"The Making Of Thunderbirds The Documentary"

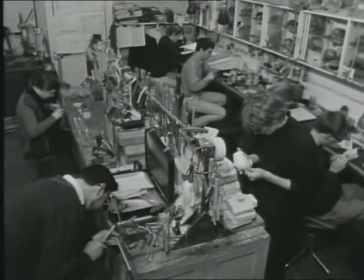(59:08)
Super Mario Nation is a new dimension in adult entertainment,
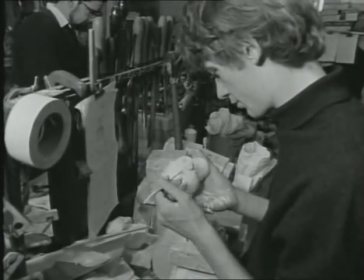(59:12)
and the actors start here in the puppet workshop under the guidance of Birmingham sculptor John Brown.
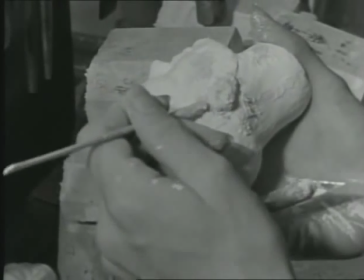(59:18)
Heads are first made in plasticine, then moulded in glass fibre.
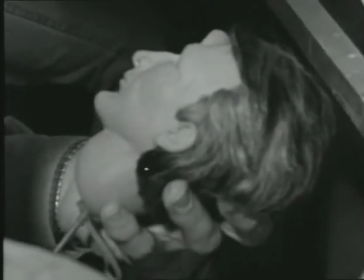(59:22)
Moving lips and eyes are added, and then the crowning glory, the hair in the latest styles.
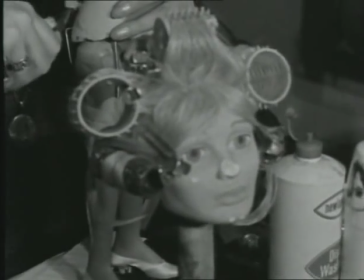(59:28)
Each main character has up to five heads with different expressions to suit the mood.
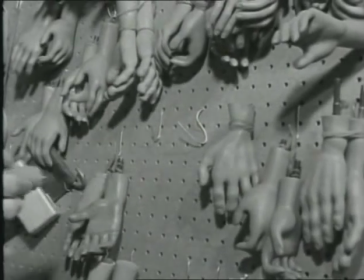(59:33)
The rest of the puppet is made in a plastic and is in the perfect proportion of one-third human stature, with the hands and feet to suit the fitting.
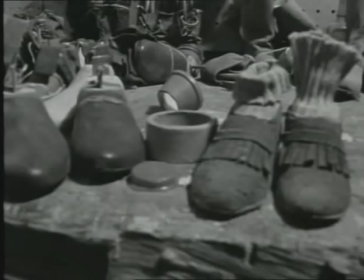(59:41)
Any character can be made up from these interchangeable components. Each dressed puppet costs between £250 and £300.
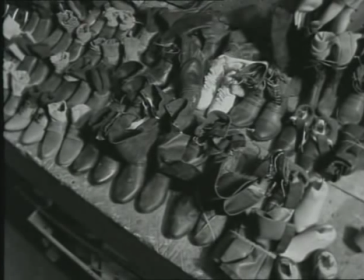(59:49)
Often, two units are shooting at once, so an identical twin is made. Of the four film stages used for shooting Thunderbirds, two are for the special effects department under the inventive control of director Derek Meddings. Derek, how do you evolve the futuristic designs of your models? Well, usually I just start doodling on a pad, and whatever happens, that's usually what we get in the time. Sometimes we have to dress them up a bit. What limits do you put on probability? Well, there aren't any limits as far as we're concerned. We try anything, and if it doesn't work, then we usually cut round it. But 9 times out of 10, they work. There isn't any, as far as we're concerned, nothing is impossible in the special effects.
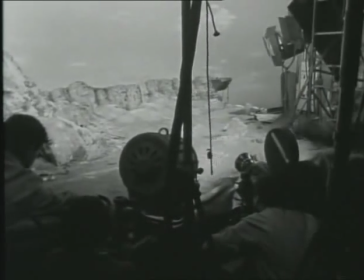(60:36)
How many special effects go into an episode? Well, they vary.
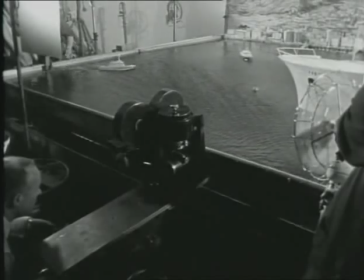(60:41)
Some, mostly, they're around about 90 per hour. Some, you know, they range up to 105.
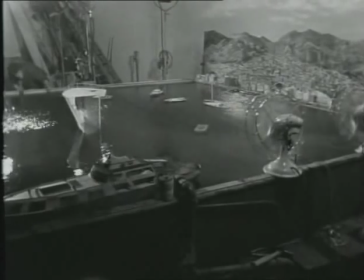(60:48)
We've had as many as 130 in a film. And then we've really got problems.
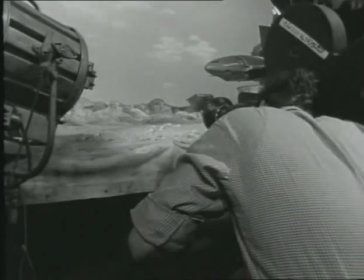(60:55)
What are your greatest problems in the effect line? Anything that flies.
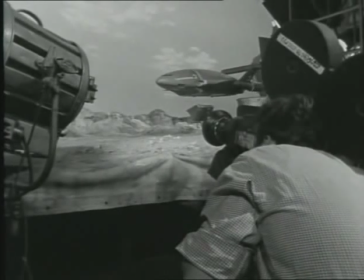(60:59)
Because it's always the wires, losing the wires against cloud and blue sky.
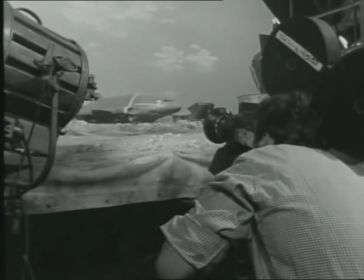(61:05)
So we have to, we have secret little ways of doing it. And I'd rather not say how it's done.
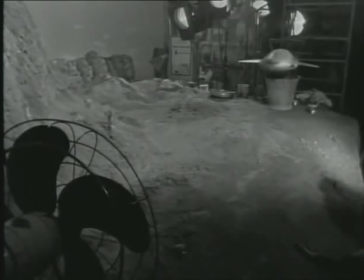(61:11)
How do you maintain such realism? Well, we do little things that I think people don't, they're not aware of when they look at a vehicle.
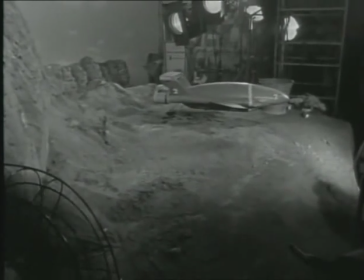(61:19)
But if a vehicle goes through screen, then we do a dust trail behind it.
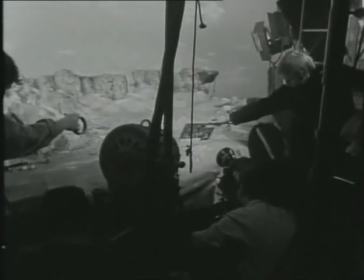(61:23)
So there's always a certain amount of dust coming from the back of the truck or lorry, car, whatever it is.
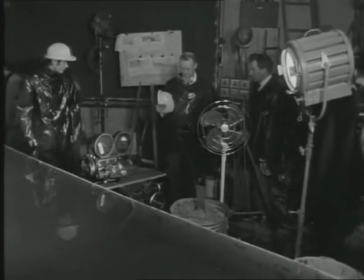(61:29)
And then we have all the wheels sprung independently so that they get this movement and they don't just bounce up and down like a toy.
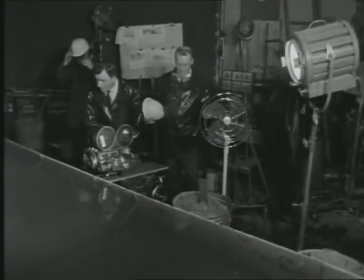(61:36)
And shooting at high speed, around about 72 frames, and sometimes as much as 120.
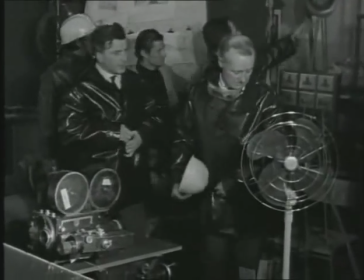(61:44)
That's as opposed to? 24. Which is normal. Yes, but we can't shoot at 24.
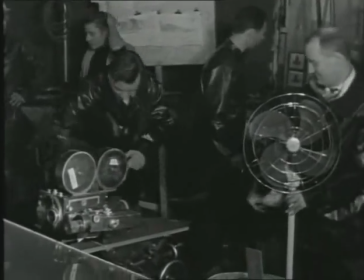(61:49)
Not, there's very few shots we can do at 24 on the special effects.
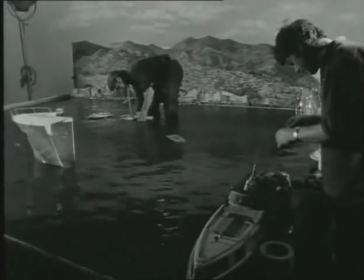(61:54)
Even if we shoot water, we always have to shoot at 72 frames so that it slows it down just that right amount to give us the realism again.
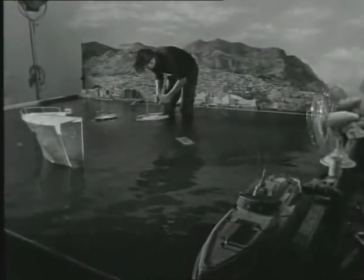(62:02)
Boats, things like this, we use little gadgets on the back that give us the wake.
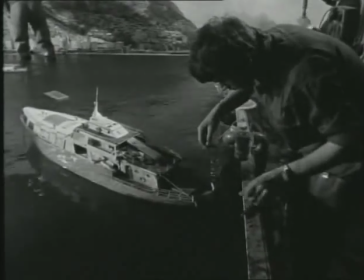(62:08)
These are the things, if they're not there, people know that something's wrong with the shot.
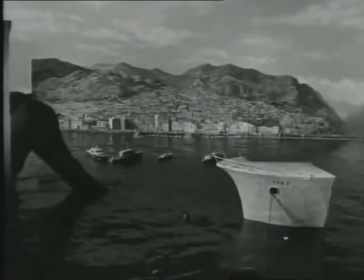(62:13)
And they're not really sure what it is, but if it's there, they just accept it. It's just like using any other, or just like watching any other boat going through picture. When you were a boy, were you fascinated by explosions? Yeah, I'm very destructive by nature. I think that's why I'm in the special effects.
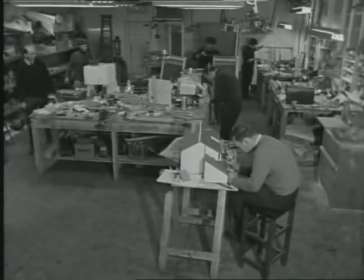(62:32)
Backstage, there's a vast empire of scenic design and model making. Everything is custom designed and built to scale.
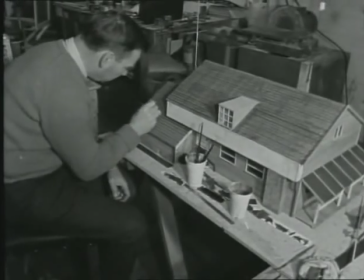(62:38)
Houses, spaceports, Thunderbird craft, vehicles, down to guns and watches.
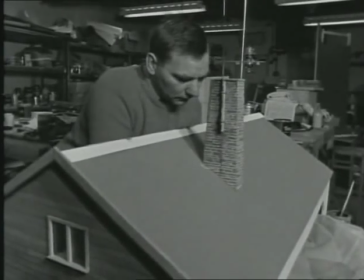(62:43)
After use, they're either stored for the future or scavenged for new creations.
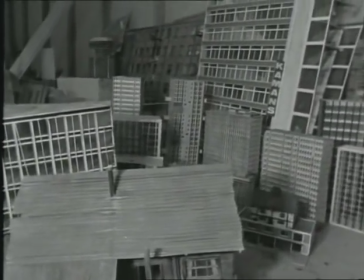(62:47)
All the models are identically reproduced in various scales to suit the scene, and a perfect continuity must be maintained.
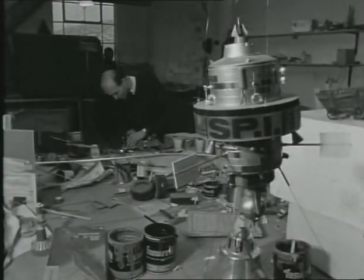(62:55)
It's a model maker's paradise, spoiled only by the dirtying down process needed to give realism.
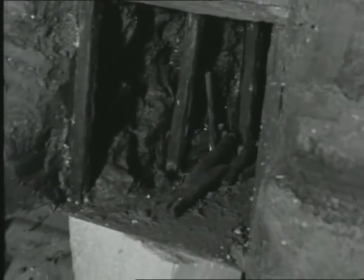(63:01)
Every kind of material is utilized, and the ingenuity of the operatives is endless, a great challenge that adds to the appeal.